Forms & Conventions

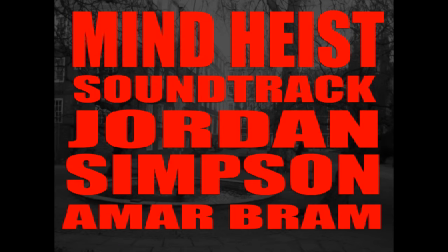(4:28)
As you can hear, the music adds great tension and enhances our trailer greatly.
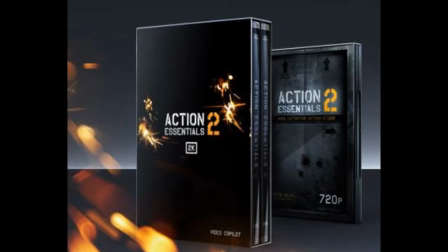(4:32)
On the other hand, we also use sound effects complements of action essentials too, such as the audio of an explosion.
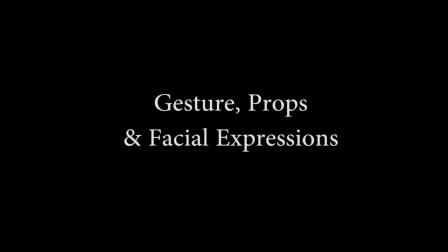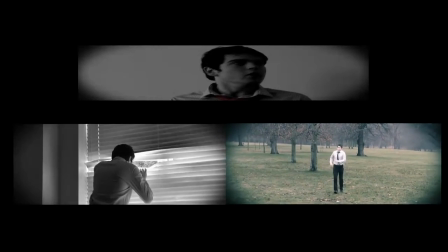(4:47)
Gesture and the way the character moved was also key to our story. Our character was seen often limping or extremely cautious looking around.
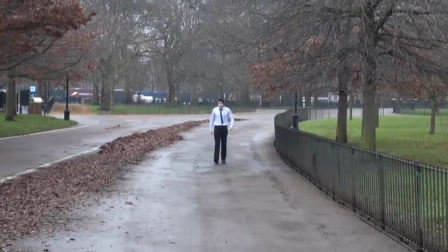(4:55)
This was used to try and convey that he was seeking answers and couldn't understand why this was happening to him.
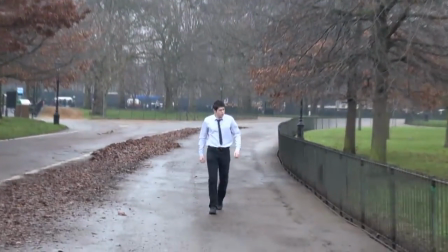(5:03)
He went with the belief of trust no one.
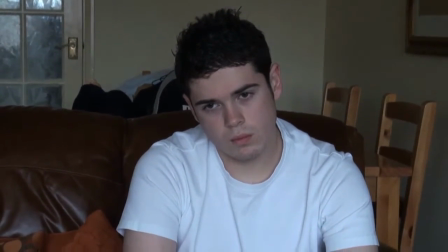(5:09)
Surprisingly, we did not use many props. Our plotline was largely based on the use of setting and how we portrayed our protagonist through dialogue,
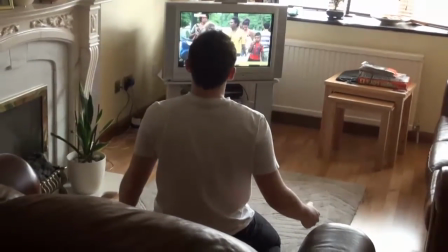(5:16)
although during the scene at home we used a TV remote to emphasise he was watching the TV.
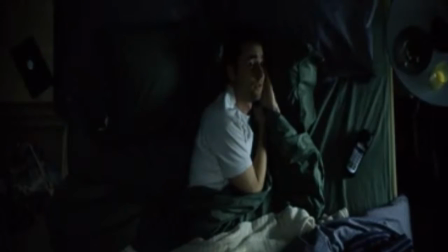(5:25)
We decided to model our protagonist on the Fight Club character Edward Norton.
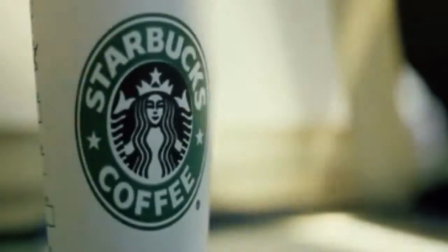(5:29)
He was a perfect example of a struggling character unable to find his identity.
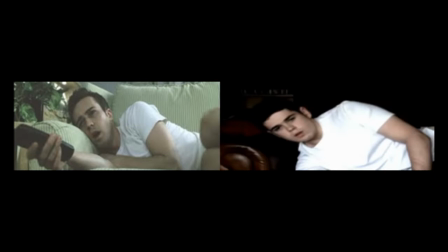(5:34)
Therefore, our character's facial expressions often emphasise his anxiousness.
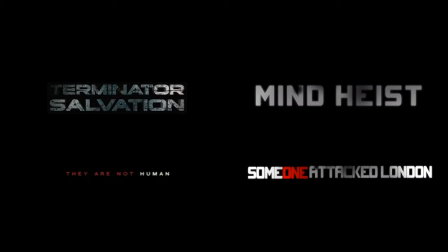(5:43)
Our titles were based on District 9 and Terminator Salvation. We liked the metallic style font from Terminator Salvation and combined this with the District 9 typography style of text.
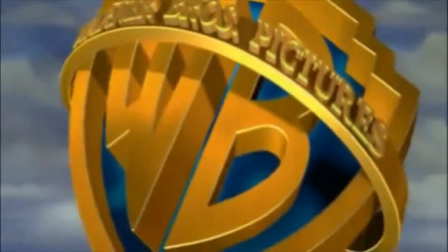(5:55)
We also used the Constantine Warner Bros.
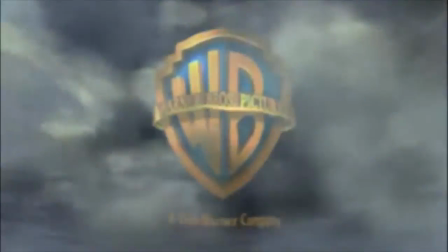(5:58)
Logo of the iconic logo being destroyed, which we thought matched our genre perfectly to emphasise our apocalyptic theme. Aside from the physical conventions, we also use many theorists. Prop believe there are certain character types to help the narrative function.
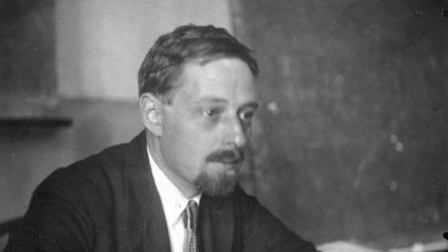(6:17)
We use the hero for our main protagonist, and the donor played by yours truly, who aids the hero and provides guidance to the storyline.
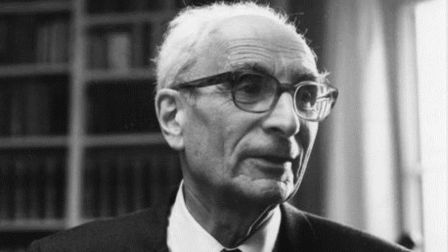(6:26)
Also Levi Strauss' idea of binary oppositions. In our case, normal versus strange, and the known versus the unknown.
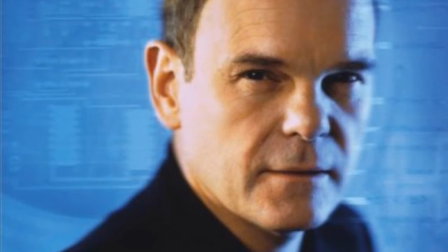(6:36)
We also took inspiration from Dan Tapscott, who believed in collaborative minds.
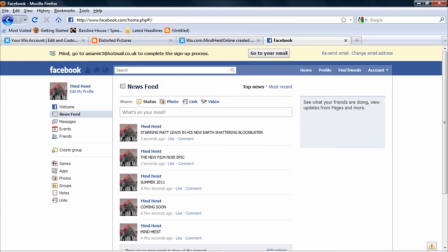(6:41)
Therefore, we employed a tactic through our viral marketing, where fans can vote and submit an alternate ending using Facebook and Twitter.